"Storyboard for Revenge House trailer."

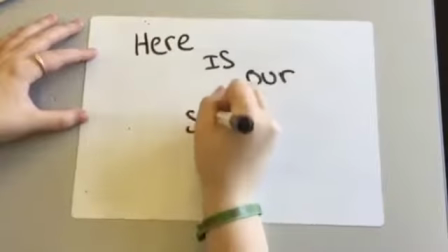Here is our storyboard we created for our trailer.
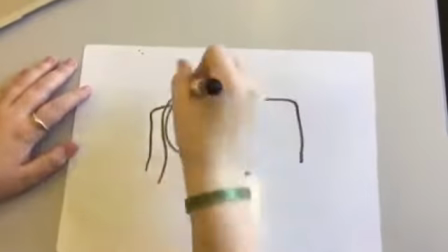First shot we're going to have a mid shot of a girl sitting in the back of the car which is going to be our main character.
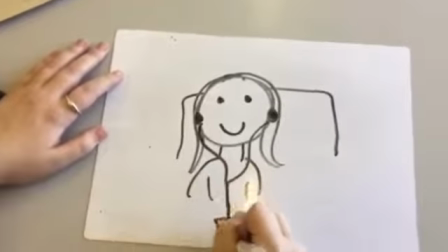She's listening to music and she's in the car because she's moving to a new house.
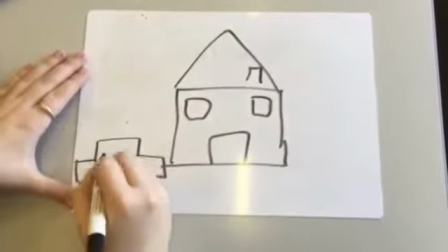We then see the shot of the new house. This shot would be a location shot as we see them driving into the driveway.
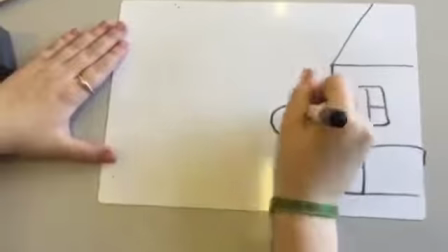We then see the dad welcome the daughter to the new home and to set the scene we're also going
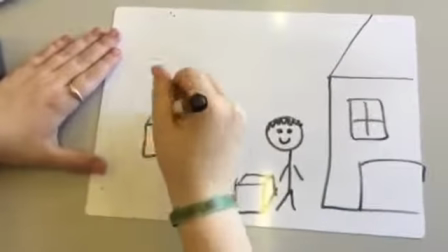to place boxes around to show people that it was because the daughter is moving house to live with her dad.
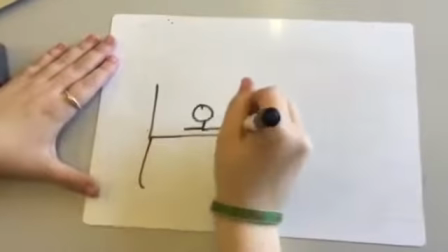We then see a shot later on during the day of her on her bed face timing her friend.
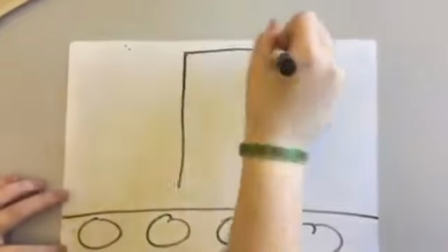We are going to use a special software which lets you record the screen of your
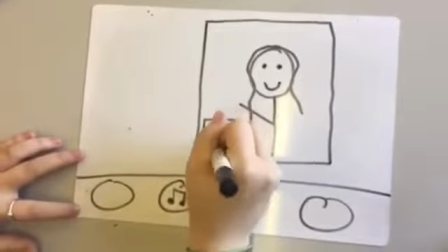laptop and to show the FaceTime call between the girl and her friend.
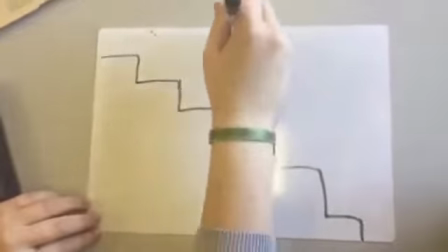We're then going to have the girl end the call and then a low angle shot of the girl walking down the stairs.
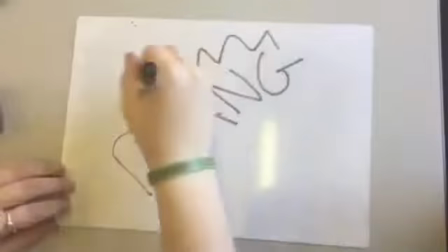She's then going to hear a loud crash causing her to look around the house more.
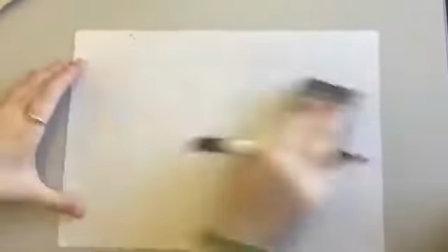We're then going to have a title shot which reads once you see her. You're then going to see a shot of her closing the window.
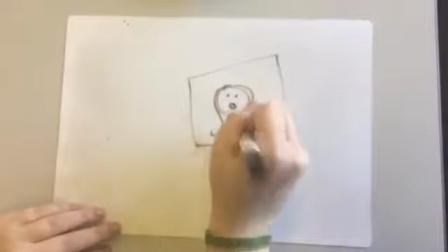We thought it would also be a good idea as well for when she closes the window to first illustrate the ghost within the trailer so the audience can see.
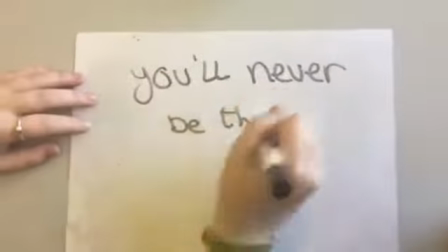We then have the title You'll Never Be The Same.
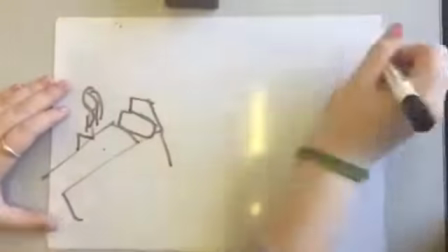We then see a shot of her dad entering the main girls room, checking if she is okay.
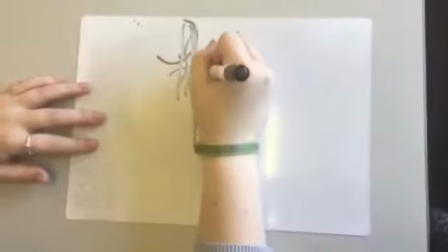A close up shot where you can't see the ghost's face, however you can see the arm of the ghost with the daughter.
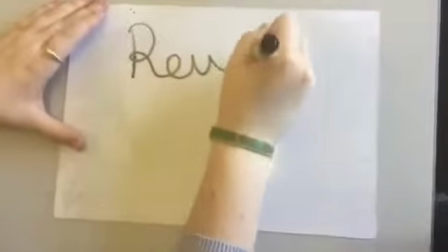With her hand on her shoulder. Yeah. We then see the title of our film, which is called Revenge House.
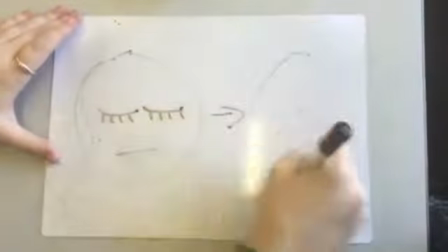We will then see a close-up of the girl who has her eyes closed and then they will open and they will be not her regular eyes,
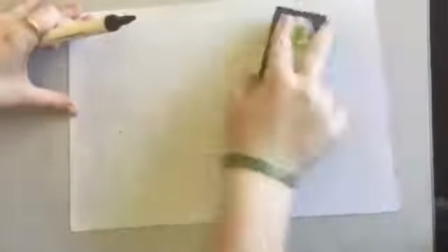they will be pitch black or bright red, so that she's been possessed. The screen will go black and then credits will appear on the screen.